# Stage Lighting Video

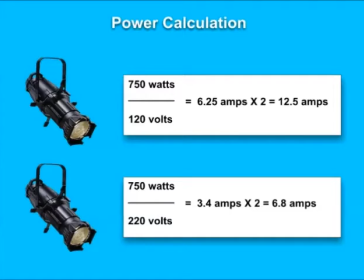Since all of our instruments use 120 volt power, what we are concerned with is current. Using Ohm's law, we divide the wattage of the lamp by the voltage to arrive at the current in amps.
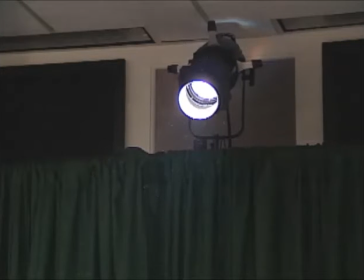Connect the proper size AC extensions and power each instrument to verify operability.
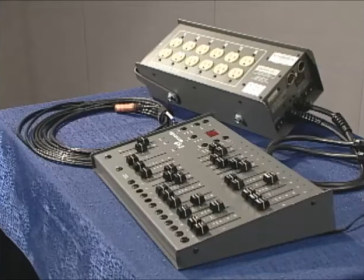In some cases, a dimmer system may be used to provide individual control of the instruments.
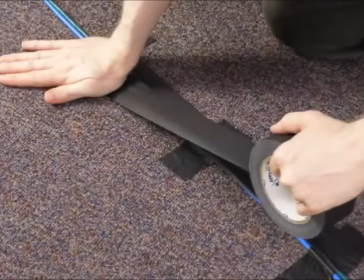Once tested, secure all cabling so as not to be a hazard.
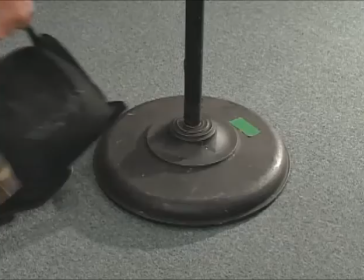Where applicable, secure the trees with sandbags to prevent tipping.
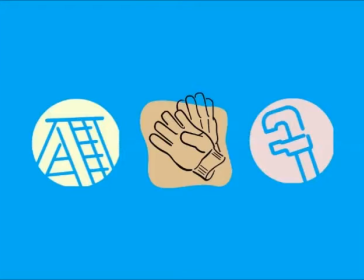Now, let's demonstrate focusing the instruments. First, set up the ladder and get your gloves and wrench.
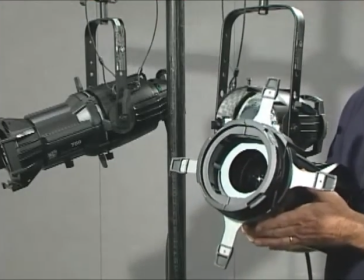power the key light, and make sure all four shutters are completely open.
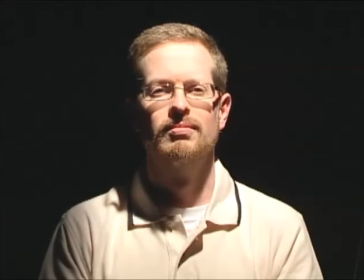With the assistance of someone standing behind the lectern, place the center of the beam on the person's face.
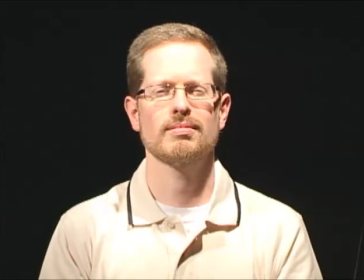Tighten the instrument's controls to secure it in place.
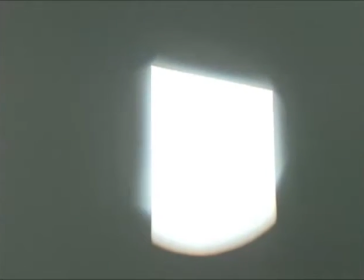Next, we'll make the shutter cuts. Adjust the shutters so that the presenter is framed behind the lectern.
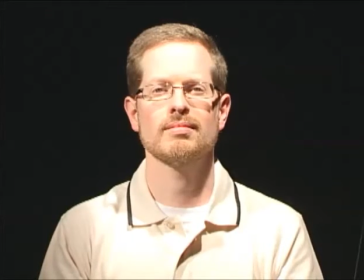Use the barrel focus for hard or soft edge. Repeat the process for the fill light.
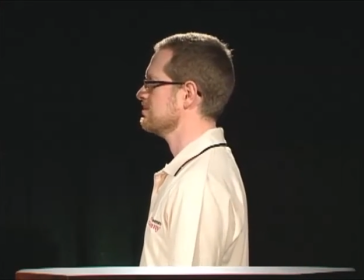Focus the backlight to give a crisp edge to the head and shoulders, making sure it does not bleed into the audience area.
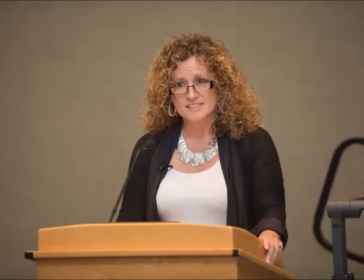Another technique is the use of pale color gels to improve flesh tone, especially against a dark background.
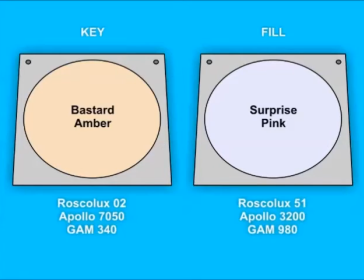Typically the key light will use a warmer color and the fill light will use a cooler color.
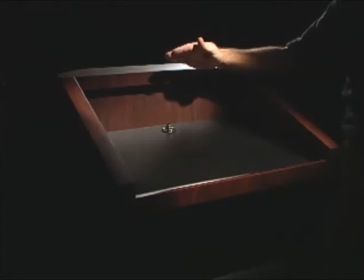If the angle of the key light is unavoidably steep, try placing white poster board or foam core on the lectern.
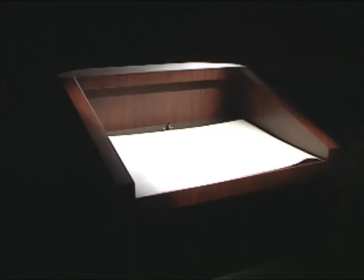This will help reflect more light and reduce facial shadows. Consider using a lighter drape color for the lectern backdrop.
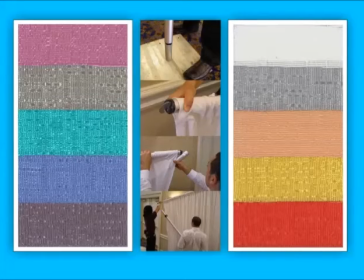This will improve the camera's ability to separate the foreground from the background.
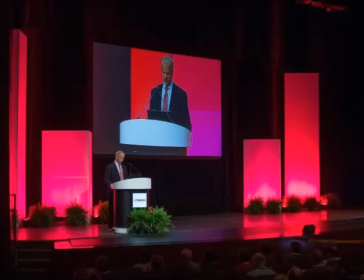Or, place foliage behind the lectern and light it from above or below.
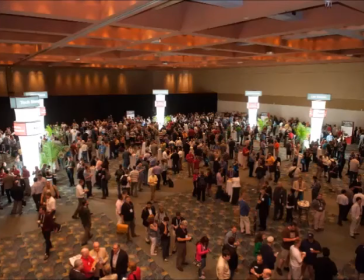Since lighting equipment is usually placed in the audience space, it is even more important to make safety your number one priority.
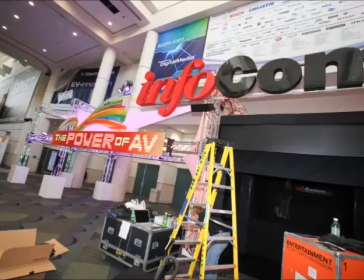Lighting equipment must be isolated from audience contact.
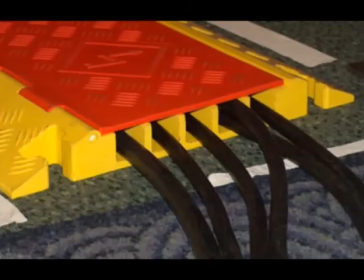Electrical cables are hazards and must be adequately protected.
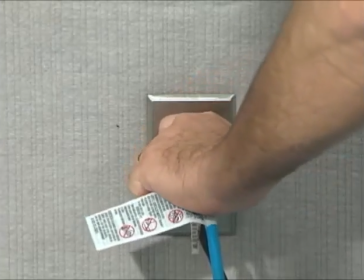And as always, disconnect power from equipment before servicing. We hope you have benefited from this fundamentals presentation on lectern lighting for video.
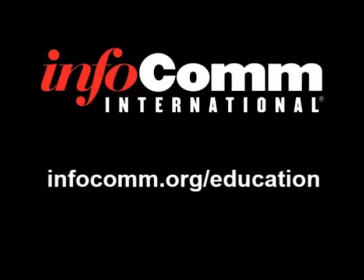Thanks for joining us, and stay tuned for more of InfoComm's live event training series.